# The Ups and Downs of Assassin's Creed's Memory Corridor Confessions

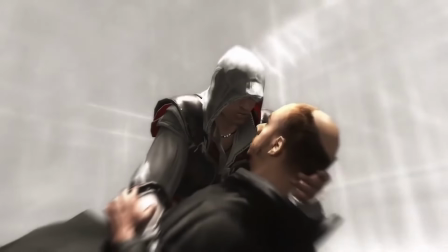[16:23]
AC2 may have great dialogue, but its memory corridors are a simple shot that looks duller than Mirage's cutscenes.
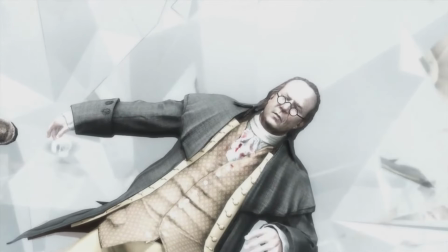[16:29]
Oh snap! Innovating with the visuals is definitely the way forward.
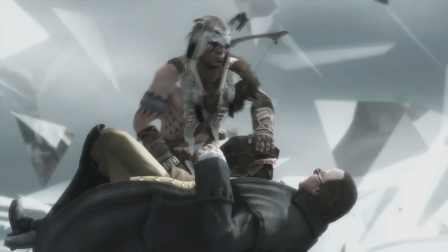[16:34]
These scenes take place out of time, seemingly in their own part of reality,
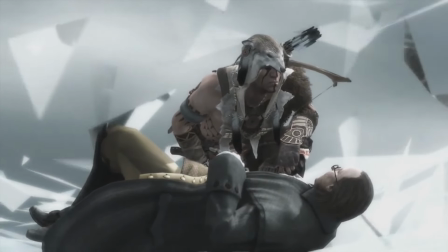[16:40]
before the targets have died, and the characters have no idea that it's even happening.
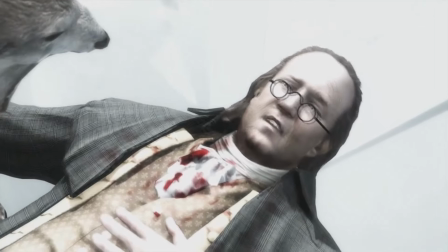[16:45]
I love that it's never even tried to be explained. The closest we've gotten is when George Washington got the Piece of Eden.
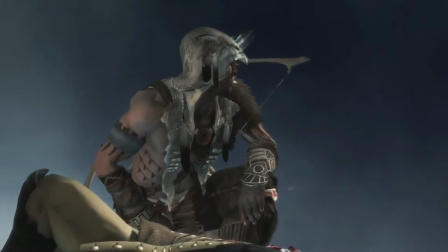[16:53]
He was able to detect that a memory corridor was happening and break
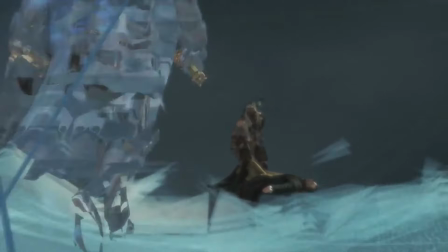[16:57]
through the walls of the Animus to interrupt Connor's killing of Benjamin Franklin,
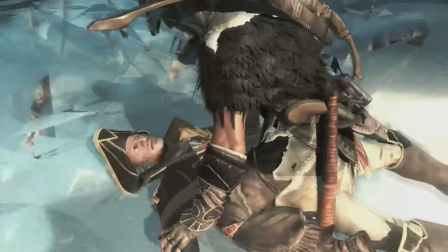[17:02]
and more importantly, prevent it.
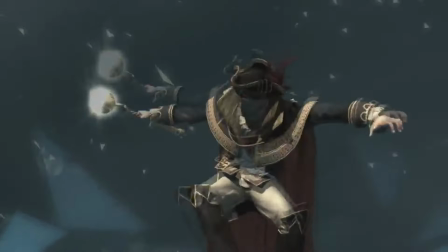[17:04]
Using the space, he then fought Connor out of bounds from the world, which by the way is still friggin' cool.
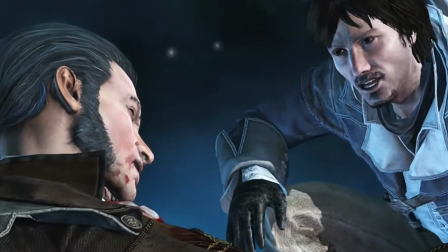[17:13]
The cons. One of the pitfalls that a lot of Assassin's Creed games fall into is using
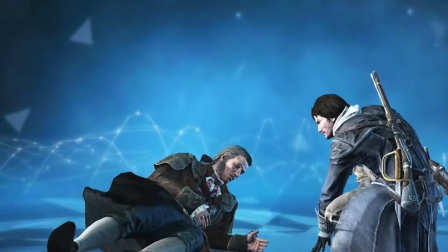[17:20]
exposition as a crutch and relying on memory corridors as a formulaic approach to storytelling.
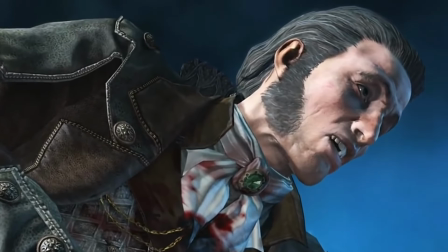[17:26]
This can make the kills predictable and lack creativity.
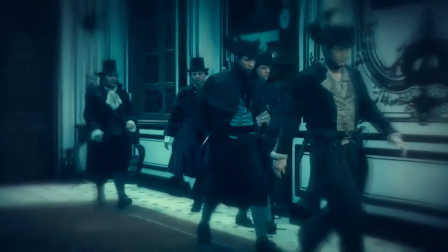[17:30]
However, Unity and Odyssey show how essential these scenes are in breaking up the flow of gameplay with something different.
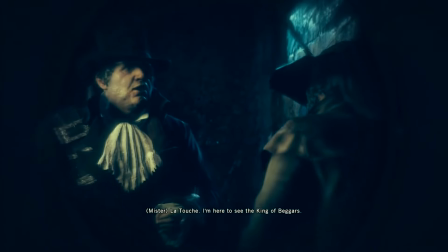[17:38]
It's also important to keep these scenes in the game, but also to ensure that they are written more fluidly within the story,
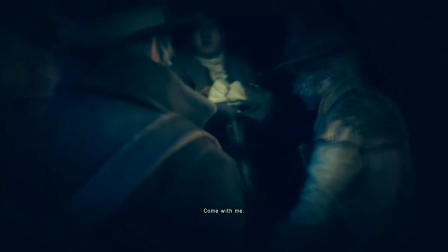[17:45]
so they feel like a natural part of the narrative rather than just a box to tick.
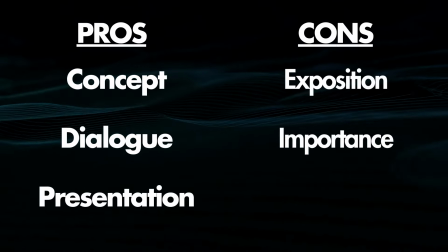[17:50]
If they are not important to the target, then they can be cut. The execution of memory corridors has varied greatly across different entries.
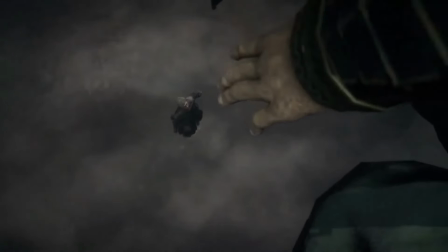[17:58]
Origins brought them back in spectacular fashion, but Valhalla and Mirage have taken steps back instead of forwards.
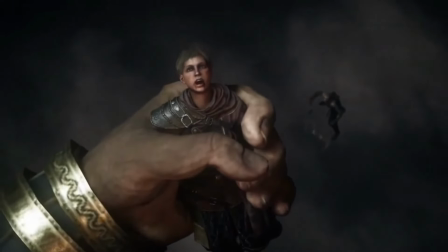[18:05]
The best memory corridors are still in AC3 and AC4, due to the well-defined characters and their tremendous conclusions.
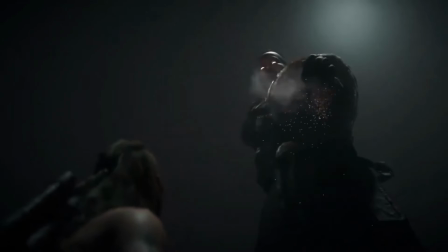[18:14]
However, the Templars have been pushed to the background in later titles, and the Isu have become the prominent threat of the narrative.
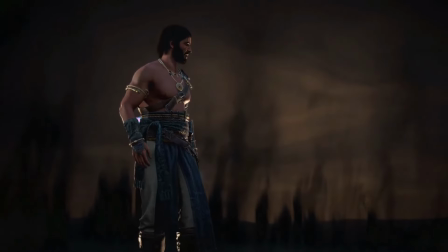[18:22]
Mirage's targets don't feel important because they all remind us of a bigger and more important threat that exists,
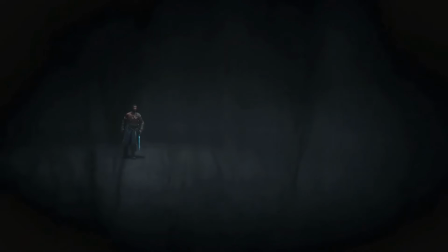[18:29]
and that they are simply a means to an end and not worth our time. It is crucial to make these scenes matter again,
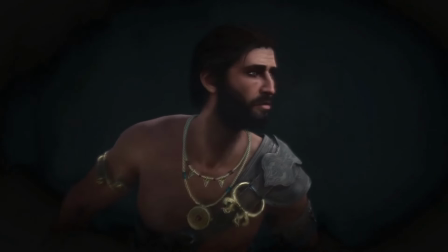[18:37]
to impact the characters and to build upon what should already be a good narrative.
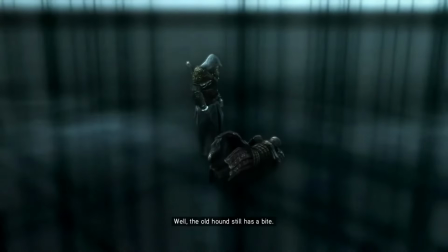[18:43]
By placing two characters in a quiet room where they can have an argument or an understanding of each other,
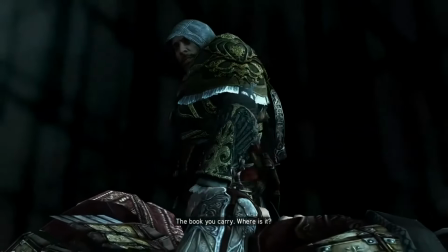[18:49]
these scenes can become more personal and meaningful. With that said, I'd like to hear from you now.
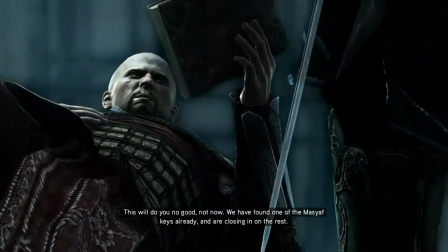[18:56]
What's your favourite memory corridor and what makes it so special? Share your thoughts in the comments section below and let me know your thoughts.
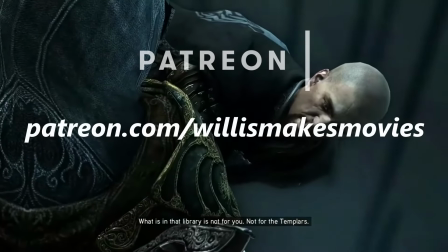[19:05]
I recently launched a Patreon page with a £1 tier where I will be providing sneak peeks of my upcoming videos,
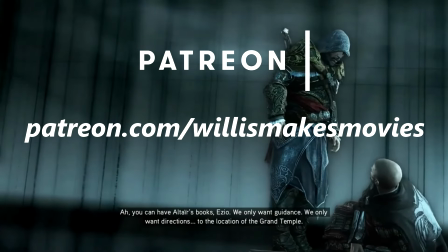[19:12]
and I'm also seeking feedback on my ideas and scripts. Your support would mean the world to me and help me create more videos like this.
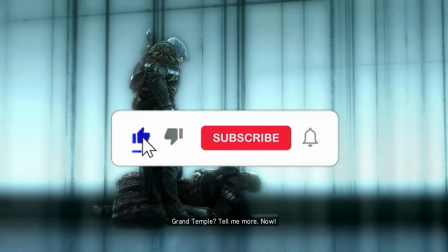[19:20]
A link for that will be in the description if you want to check it out. Don't forget to like and subscribe to stay up to date, and I'll see you in the next video.
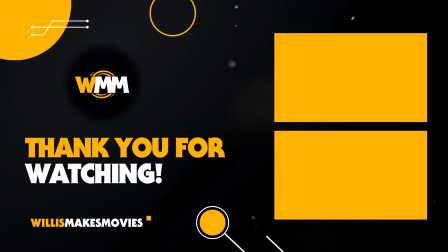And a tea in the other.